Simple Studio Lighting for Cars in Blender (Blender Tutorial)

How's it going, guys? So in today's tutorial, I'm going to show you how to light cars in 3D. So I'm going to show you two examples, a dark scene and a light scene, and we're going to have a lot of fun with that.
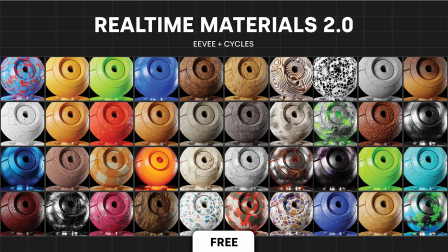[0:08]
Before we get into that, I want to let you guys know that the free version of the Real-Time Materials add-on is now available. It gives you 40 very high quality materials, so you can check that out. Linked in the description, 40 free materials.
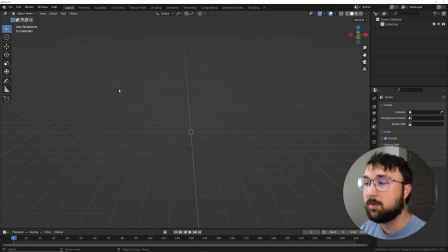[0:19]
All right, so now we are in a blank scene. In the description, there is going to be a link to a free download for a free model. So we're going to go here to file and append, or you can use any other model you want. But what you'll do is if you download that, it's gonna give you a blend file, click append, and then just go to wherever you saved your file.
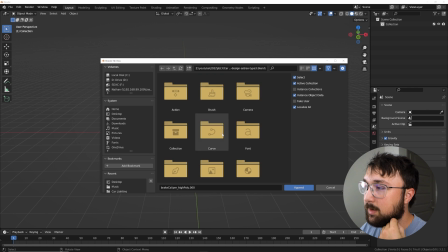[0:37]
For me, save it here, car design, type 3, and then we're gonna go here to object,
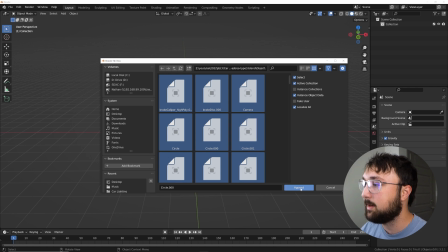[0:42]
click one, and then hit A to select all of them, and append. All right, so it's gonna import with a bunch of big objects.
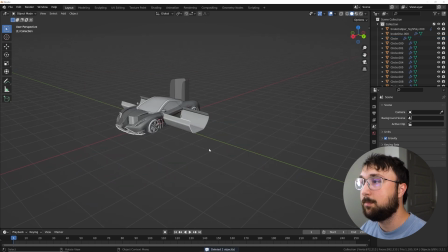[0:48]
So we'll go ahead and delete the camera and this big one here. Go delete this.
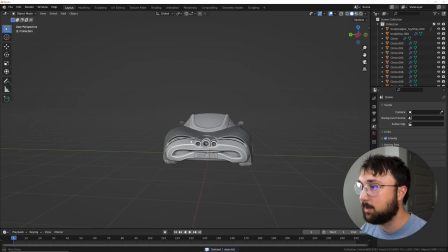[0:54]
Oh, and we have one more, delete that. I'm not sure what those are for. I'm not really gonna dig into it. But here we have the car model.
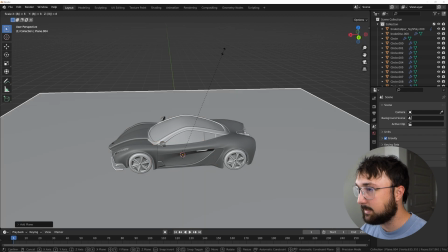[1:01]
I'm gonna hit Shift A, and we're gonna get a plane. And I'm gonna hit S8, Control A, apply that scale.
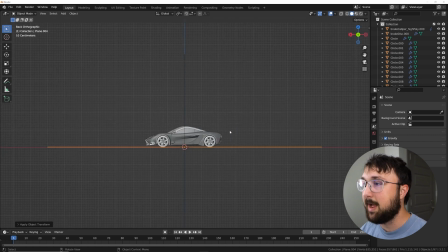[1:08]
So now we have this. I'm gonna hit the tilde key and go to the back, Shift A, add camera, right over here.
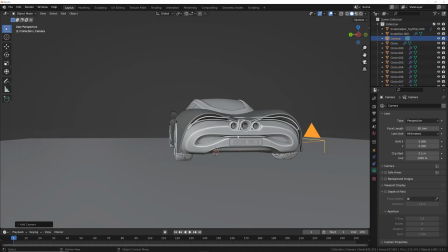[1:17]
Camera settings, go to 85. So 85 millimeters, that's something a lot of portrait photographers like to use, and we're essentially taking a portrait of this car.
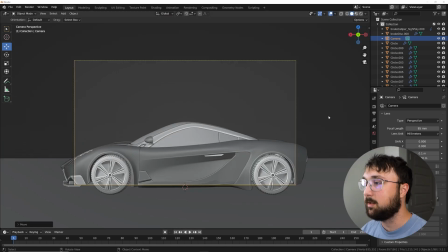[1:25]
So we're gonna use something, a tight angle like that. I'm gonna hit G, middle click.
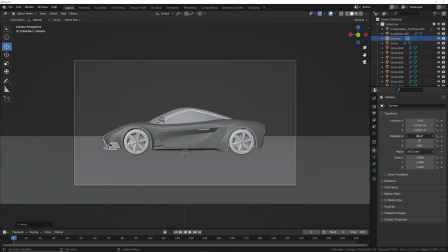[1:31]
And then I'm gonna go ahead and point my camera down a little bit. There we go. So this is perfect for me.
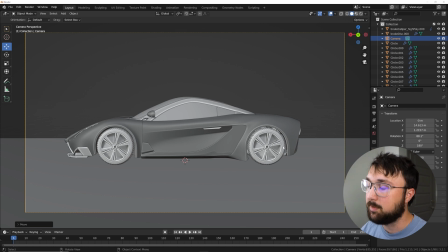[1:37]
Set up your camera however you like, but if you wanna follow along, this is gonna be the best way to do it. We're gonna go here to the cycles view.
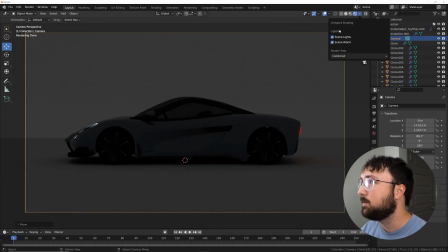[1:44]
We need to fix one material on this car. I'm gonna hit this drop down and click scene light, scene world, so we can get some lighting here.
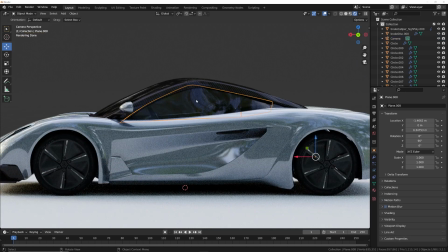[1:51]
I need to redo this glass material because we are gonna need to kind of manipulate this glass later on. So I'm gonna go ahead and delete that material, get a new one,
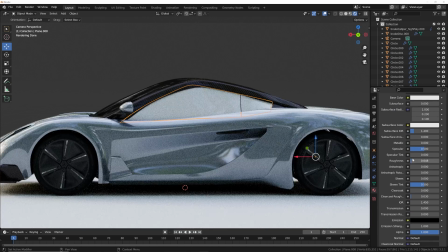[2:01]
bring your roughness almost all the way down, just give it a little bit of roughness, and then bring that transmission over. Boom, we have some glass that we are going to manipulate later.
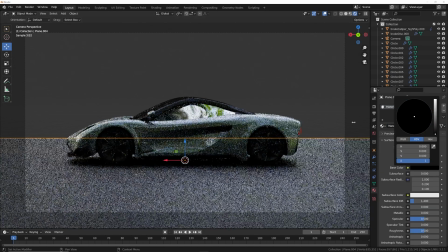[2:11]
But we're ready. Let's go ahead and get this ground plane, give it a black base color, make it metallic, and make it pretty rough.
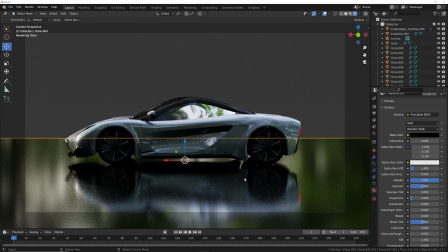[2:20]
Almost completely mirrored, but not quite. So we're gonna be able to kind of take advantage of this reflection of the car, give you some symmetry.
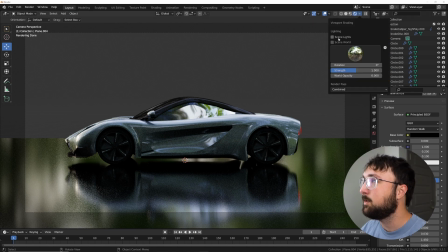[2:27]
All right, so now we have this car ready. I'm gonna hit the drop down, click scene world, scene lights, and now we are going to start lighting this scene.
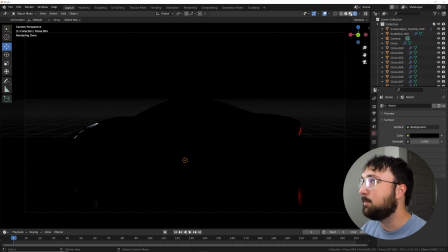[2:35]
Right here on the world properties, bring your color down to black, and then I'm gonna switch over to the EV preview with shading so it's easier for my recording.
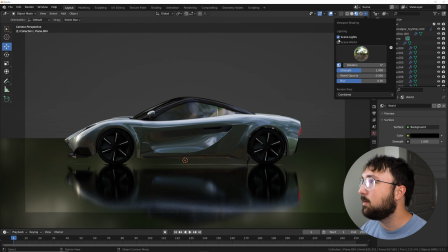[2:44]
I may lag. All right, so this looks pretty good in Eevee. And I'm gonna click on scene world, scene lights here in the preview so we can see what it's gonna kind of look like in cycles.
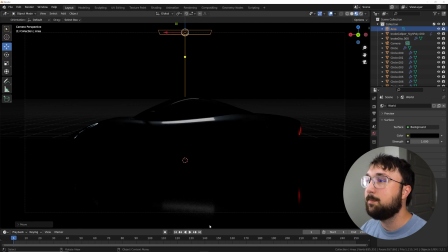[2:52]
Let's go to light and get an area light. We're gonna bring it all the way up and then quickly go to this green thing and go to a disc.
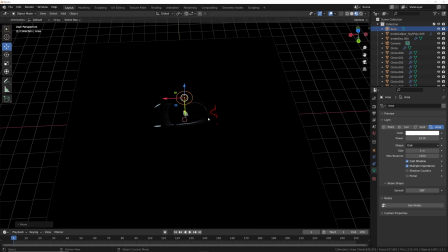[3:00]
Now in really high budget, on high budget car shoots, you're gonna find these massive soft lights right above the car. Quite literally, they can be this big. Like they'll basically take a light and then put this sheet below it to diffuse it.
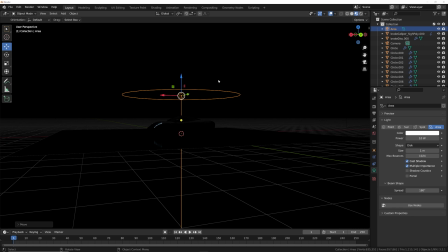[3:15]
We could simulate that here with an area light because area lights with default settings are very, very soft. So we can take that and then we can go to about a power of 800,
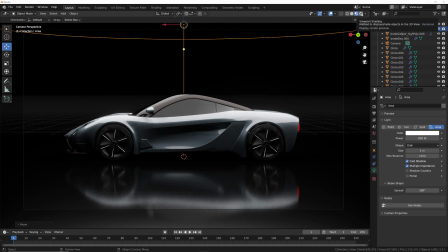[3:26]
sliding that in Eevee, and then let's check it out in cycles.
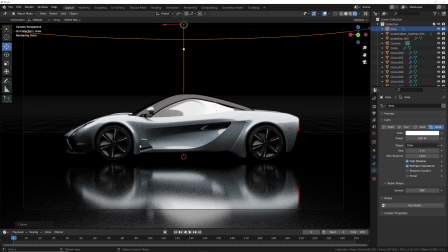[3:33]
So this is how it's looking in cycles. It's actually pretty good. We are getting kind of this here. Now this window looks like a disaster. Which is why I changed it.
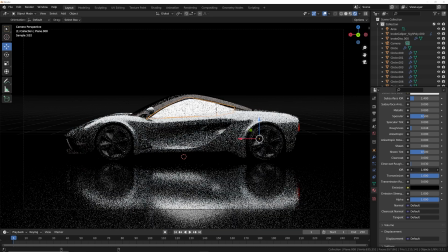[3:43]
So we're gonna click on the material properties here, and right here on the IOR, the index of refraction, we're gonna bring it back till we can go,
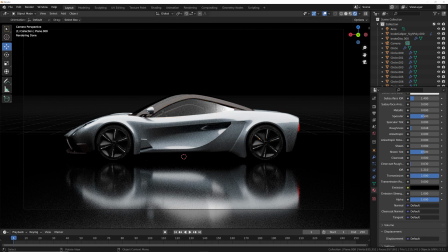[3:52]
looks like IOR of 1.2, and now you're gonna get this nice gradient here where the window is completely blown out,
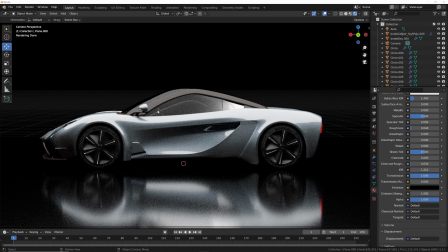[3:59]
completely white. So this is kind of a unique example here in 3D. You can manipulate things to be kind of unrealistic, but you can control the look.